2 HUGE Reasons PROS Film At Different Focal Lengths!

What's going on guys? Today in this video we're going to be talking about focal lengths and why you should probably be using more than one. I know there's tons of people out there in the world who are thinking why in the world would it be worth it for me to buy another lens unless it has a better aperture than one that I already own in order for me to be able to shoot better in low light and get more depth off of my lens. It's actually a lot of reasons why. Two of which are very very very huge so let's just get into these examples.
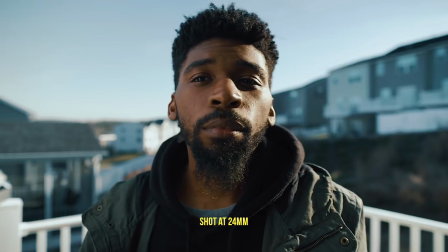[0:25]
I went out on my back porch earlier and I decided to take my my tripod, my camera, every single prime lens that I owned.
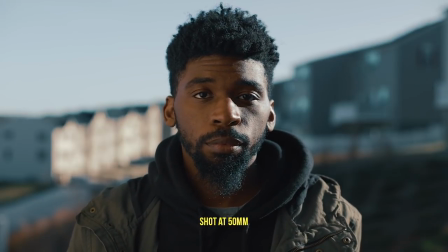[0:30]
I set the tripod up in the corner, didn't move the camera, did not move the tripod, and I just equipped every single one of these lenses, set them to the exact same aperture, and I tried to frame myself up in the shot the same in every single one of them.
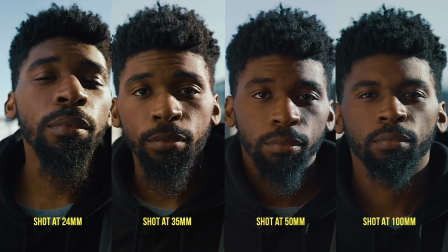[0:42]
Major differences between all of these shots, two of which are huge. The first difference out of all of these shots, you probably didn't even notice it instantly unless you trained yourself to see this in shots. This is probably the biggest reason that a lot of people use different focal lengths, and that's distortion. Now, I'm not talking about the typical distortion that you get around the edges of a frame where you can see things clearly bending.
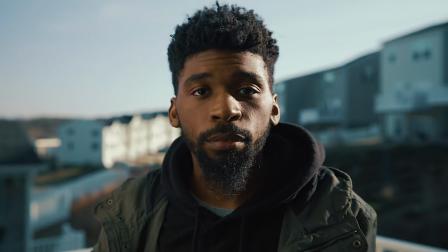[1:02]
I'm talking about distortions in the subject in the shot, me. If you take a look at my face and every single one of these shots you can instantly see is different.
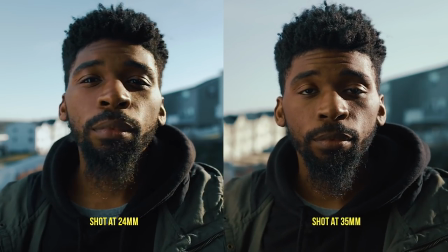[1:09]
It's so different. You don't really see that much of a difference between 24 millimeters and 35 millimeters because they're so close.
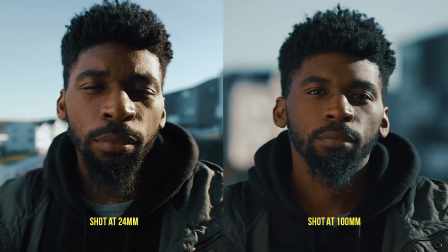[1:15]
But if we look at this on the opposite extreme side of the spectrum, 24 millimeters and that 100 millimeters, you can instantly see my face looks so much different.
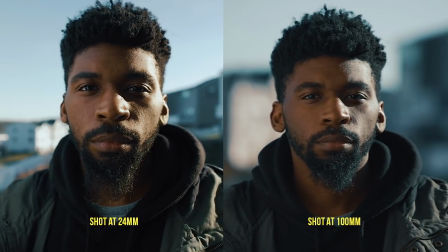[1:24]
Typically when you're shooting with a wide angle lens, you're going to see a lot of distortion in a person's face. It's going to look long, it's going to look tall, it's going to look skinny. These are just typical distortions that you see within human faces in shots that are wider when the subject is fairly close to the lens.
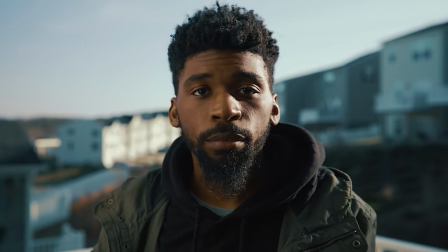[1:38]
Now the further we go up in focal lengths throughout these shots, you can see that my face is kind of getting wider. It's almost giving my face a fatter look.
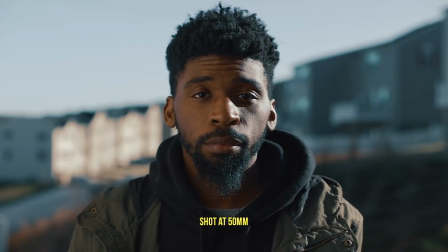[1:44]
50mm tends to be the sweet spot within all of these focal lengths just because it's probably the closest to what we see with our human eye.
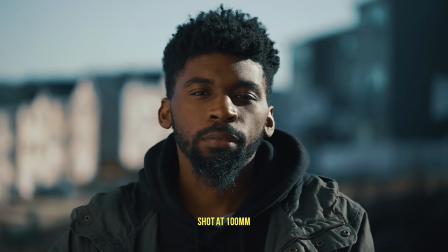[1:50]
And everything beyond that just looks visually pleasing to us because of the depth in the lens compression that we're getting with the extended focal lengths. If you have no idea what compression is, I'm going to touch on that a little bit more in depth when we get to the second reason. So the first reason is huge. This is probably the biggest reason why a lot of people decide to use different focal lengths. Wide shots are really cool when you're shooting landscapes, but when you put a person in that frame, you got to really take note to how their face looks. You don't want people to look weird in the face. Now, the second difference is probably what you noticed instantly across all of these different focal lengths, and that's depth of field. Now, a lot of people out there think that the depth of field is only controlled and enhanced by how low the aperture in the lens can go. And aperture does help, but one thing that helps a lot that you're going to see here in a second is the focal length of the lens. Aside from that, how close the subject is to the actual camera and how far the background is away from the subject does help as well, but focal length helps. To prove this, the shot that we're going to be taking a look at is from the 100 millimeter at aperture 2.8.
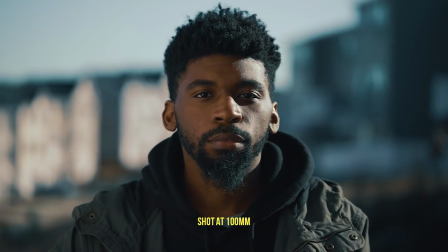[2:44]
And as you can see, it looks gorgeous. It looks amazing. The amount of depth that we're getting from the lens is just incredible.
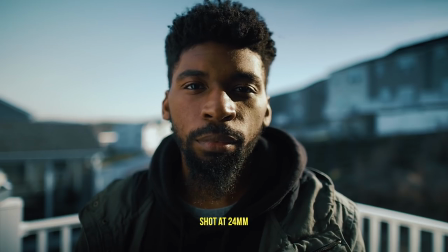[2:49]
Now the next shot that we're taking a look at is from 24 millimeters and this is all the way down to the 1.4 aperture and you can instantly see that the depth of field off of this lens all the way down to the 1.4 looks nowhere near as good as the aperture from the 100 millimeter at a 2.8. So you can see that aperture isn't really the only thing that enhances depth of field. Now let's punch back into this 100 millimeter f2.8 shot because there's something else that I really want to point out about it.
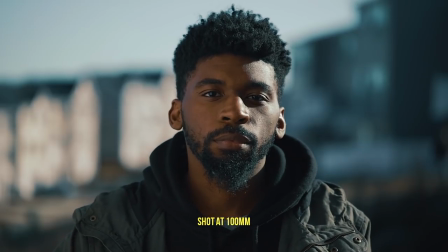[3:14]
If we take a look at this shot we can see that we're getting tons of lens compression. Now if you don't know what lens compression is essentially it's when the background of the shot seems a lot larger and a lot closer to the foreground than it actually is in real life. This creates a really aesthetically pleasing shot but it can also act as a trick if this is what you're going for. We see this a lot in movies where we have actors on the beach and we shoot at a really really really long focal length and it looks like the waves behind them is just about to fall on top of their head.
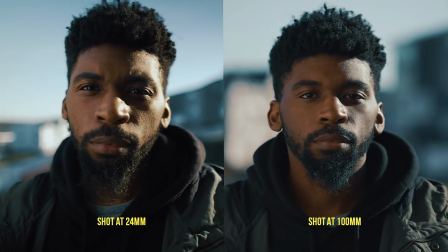[3:41]
This is lens compression. It's when the background seems a lot closer to the foreground than it actually is. Typically the higher the focal length the more lens compression that you're going to get so just keep that in mind if you're trying to make it seem as if the background is a lot closer to the foreground than the shot.
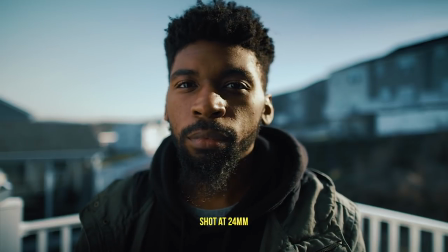[3:54]
If we look at the 24 millimeter shot at f1.4 we can clearly see that the background is nowhere near me. It's just you can instantly see it. I used to be one of those people who thought if I get a wide angle lens that goes low in aperture why would I ever need like a 100 or 50 millimeter?